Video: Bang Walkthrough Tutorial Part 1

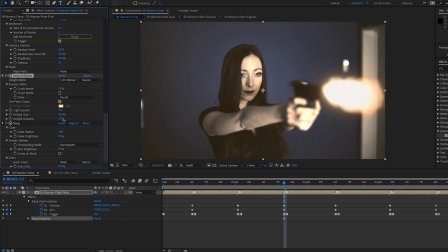(12:14)
So I think there's too much ambient there. It's like there's a ton of atmosphere in the shot, which there isn't really.
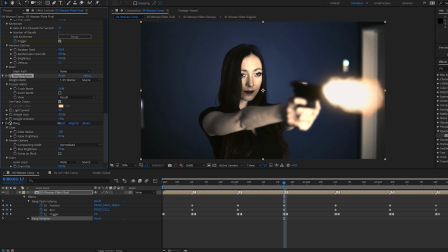(12:21)
I'm just going to put that back down to about 15, which is the default. And relight gain here is how much that affects our mat.
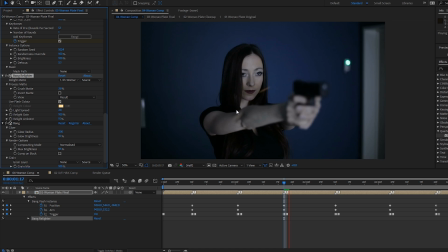(12:38)
So if I play that back, you can now see that the flash is adding some nice interactive light onto our actress, and it makes the shot look a whole lot more realistic.
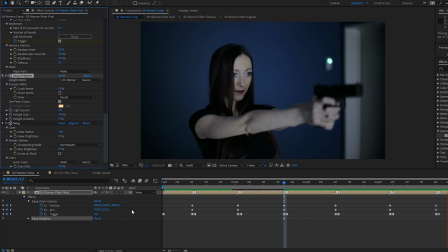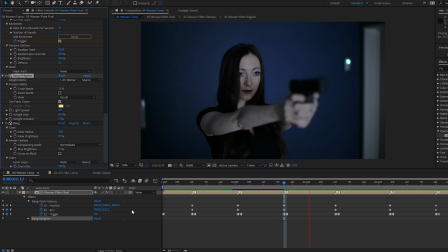(12:58)
So I'm pretty happy with that. I think we'll leave it there, and I'll see you in part two, where we'll be looking at adding some petals,
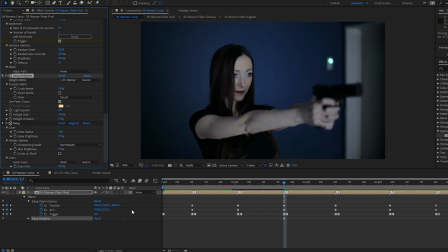(13:05)
adding randomization, and adding a second instance of a flash to a shot. See you there.